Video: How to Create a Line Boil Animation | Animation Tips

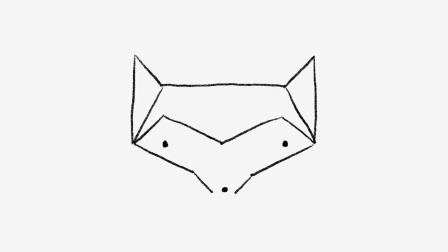The wiggle effect that you're seeing in this animation on screen here is called a line boil. This occurs when the images of a frame-by-frame animation just don't align perfectly. Now, whether the strokes of the illustration are just different widths or the lines just miss the mark, the result is an image that jumps and wiggles around.
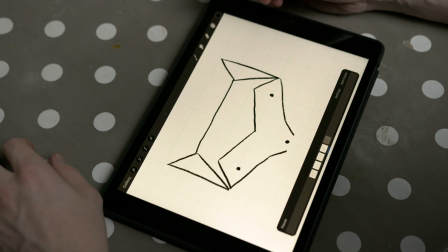And this is really where the technique gets its name. In the early days of animation, this was considered a mistake, and animators really tried to avoid this look.
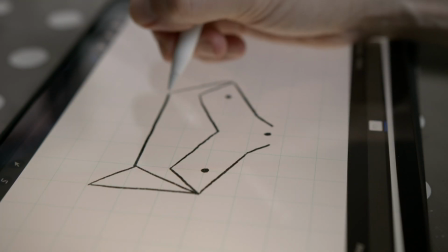These days, it's become a more widely accepted technique because it really infuses projects with life and originality. Now, there are a number of reasons why you might want to incorporate this method or technique into your next project.
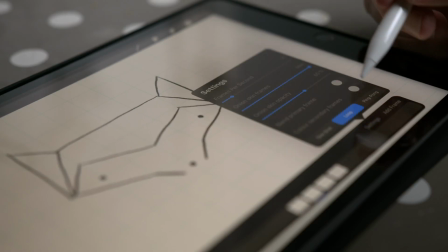First and foremost, it's going to add life into what would otherwise be a static image. Now, including a hand-drawn illustration is already really original, but adding movement to that is going to make it even more dynamic.
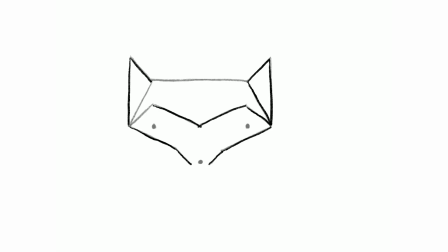Plus, they don't take a long time to create. All you need are a few frames, and then you can loop it, and you can add that to your project.
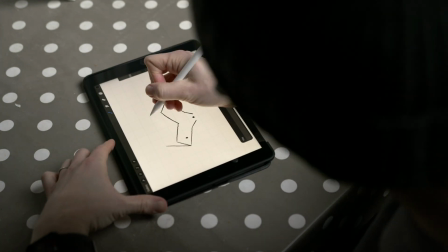So there's really a number of ways in which you can create this effect. For this particular tutorial, I'll be using an iPad with an Apple Pencil and an app called Procreate,
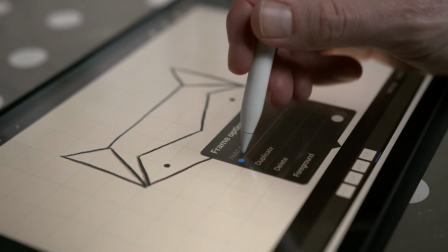which has a lot of cool animation tools that are friendly when you're wanting to do frame-by-frame animations. I'll also be bringing my animation into Adobe After Effects for some final touches. All right, let's get into it.
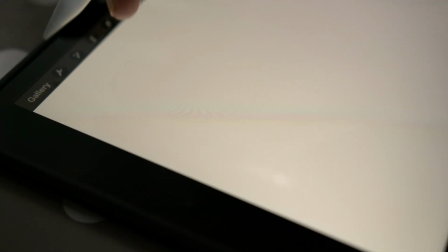For the first step, I'm gonna draw my first frame, which is my original image.
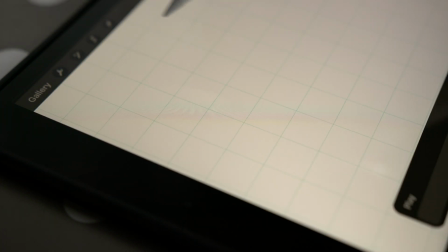I'm gonna turn on Animation Assist and the drawing guides, and I'm gonna draw my favorite animal, the fox. Now I'm going to keep this to a simple doodle, and since it's a line boil, I'm going to have a little bit of fun and use mostly straight lines to create this image.
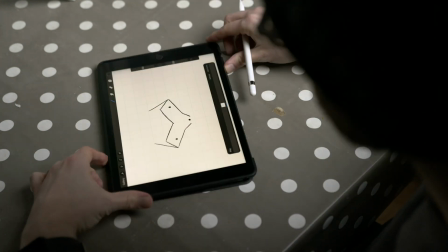I want to get this first image right, as every frame after this is just going to be a trace of this first image.
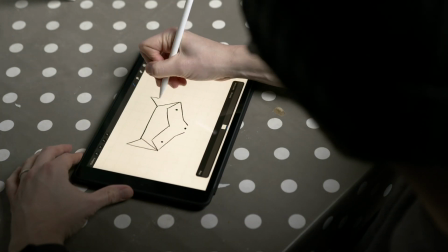And using these guides here, I'm going to get a nice geometric fox that's totally symmetrical.
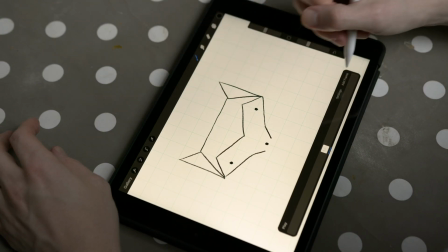So now I'm ready to create some duplicates. In Procreate, I'll click the Add New Frame button and simply trace the original image.
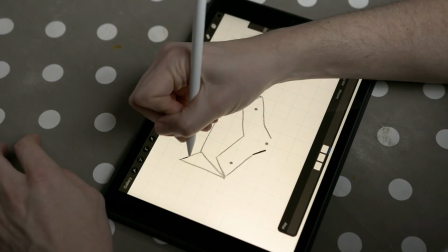Okay, so I have my second frame here. Now I'm just gonna repeat this another two or three times.
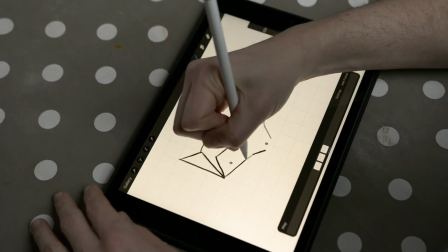I wanna have about four or five frames.
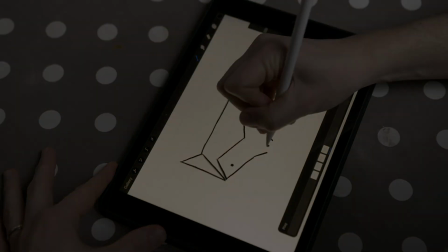Now to check out what I've created here, I'm gonna hit the little play button on the bottom left-hand side.
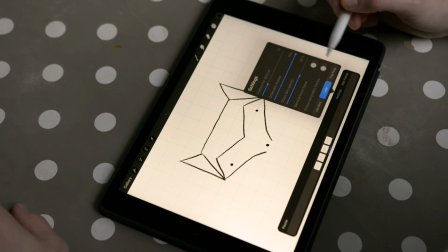Next, I'll click the settings button, and this will allow me to really customize the look of it here.
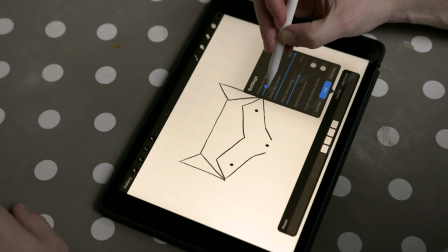I'll grab the frames per second slider bar, and this is really where I can adjust the look of it.
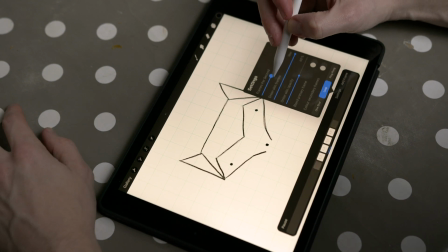Maybe I want this to go a little bit slower. So I'll bring it down to like 8 or 9 frames per second.
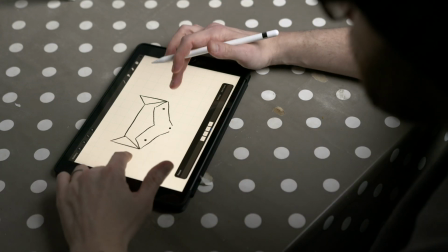That's looking pretty good. Now I could just go ahead and export this directly from Procreate as an animated GIF or an MP4,
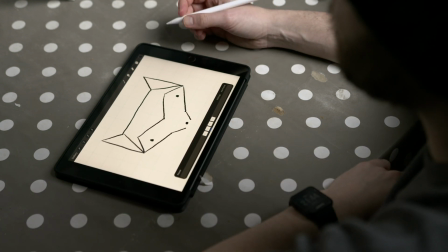but I actually want to bring this into Adobe After Effects and tweak it a bit more. I'm gonna go up to this little wrench icon, click on Share.
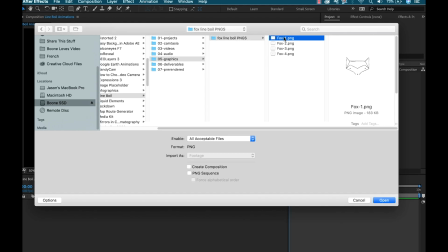I'm gonna click on PNG files. I can bring these in Adobe After Effects as an image sequence.
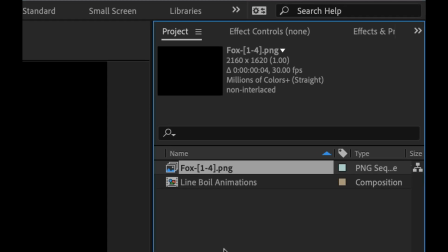Now once they're imported, Adobe AE is gonna automatically set the frame rate of the image sequence based on the default settings of my current project.
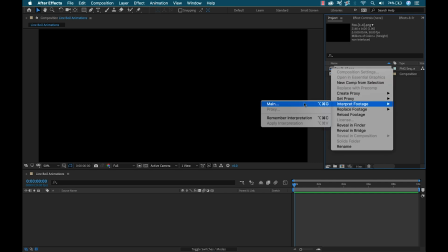To change this, I'm gonna grab the clip and select Interpret Footage. Now I can set my frame rate manually and match it to what I had set up in Procreate.
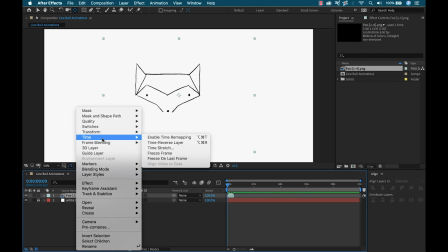As a final step, I need to make sure this animation is looping. For this, I'm gonna enable time remapping on my clip.
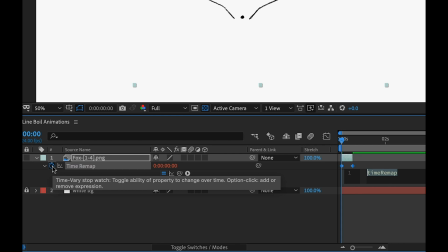Now to add an expression to this parameter, I'm gonna Alt-click the stopwatch. Now I'm gonna go to the Expression Language menu and select Property, Loopout.
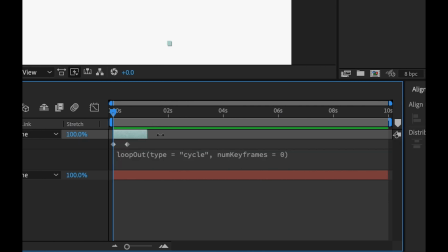Now I'll simply extend this clip to cover my timeline, and I have a nice loop. All right, so there you have it.
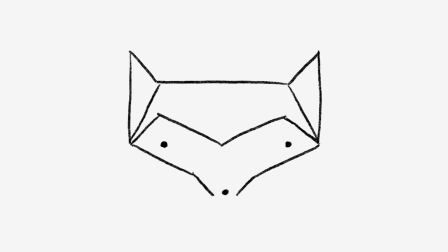There is my final line boil animation. This is a really fun technique. It's really simple, and you can see it was based on just one quick doodle there, and now it's very dynamic. I can loop this. This will add a lot of nice movement to my project. Very cool. So I hope you enjoyed the tutorial. If you did, be sure to hit that thumbs up button, subscribe to the channel, hit that notification bell, because you've got a ton of new tutorials coming your way, and I'll see you in the next one.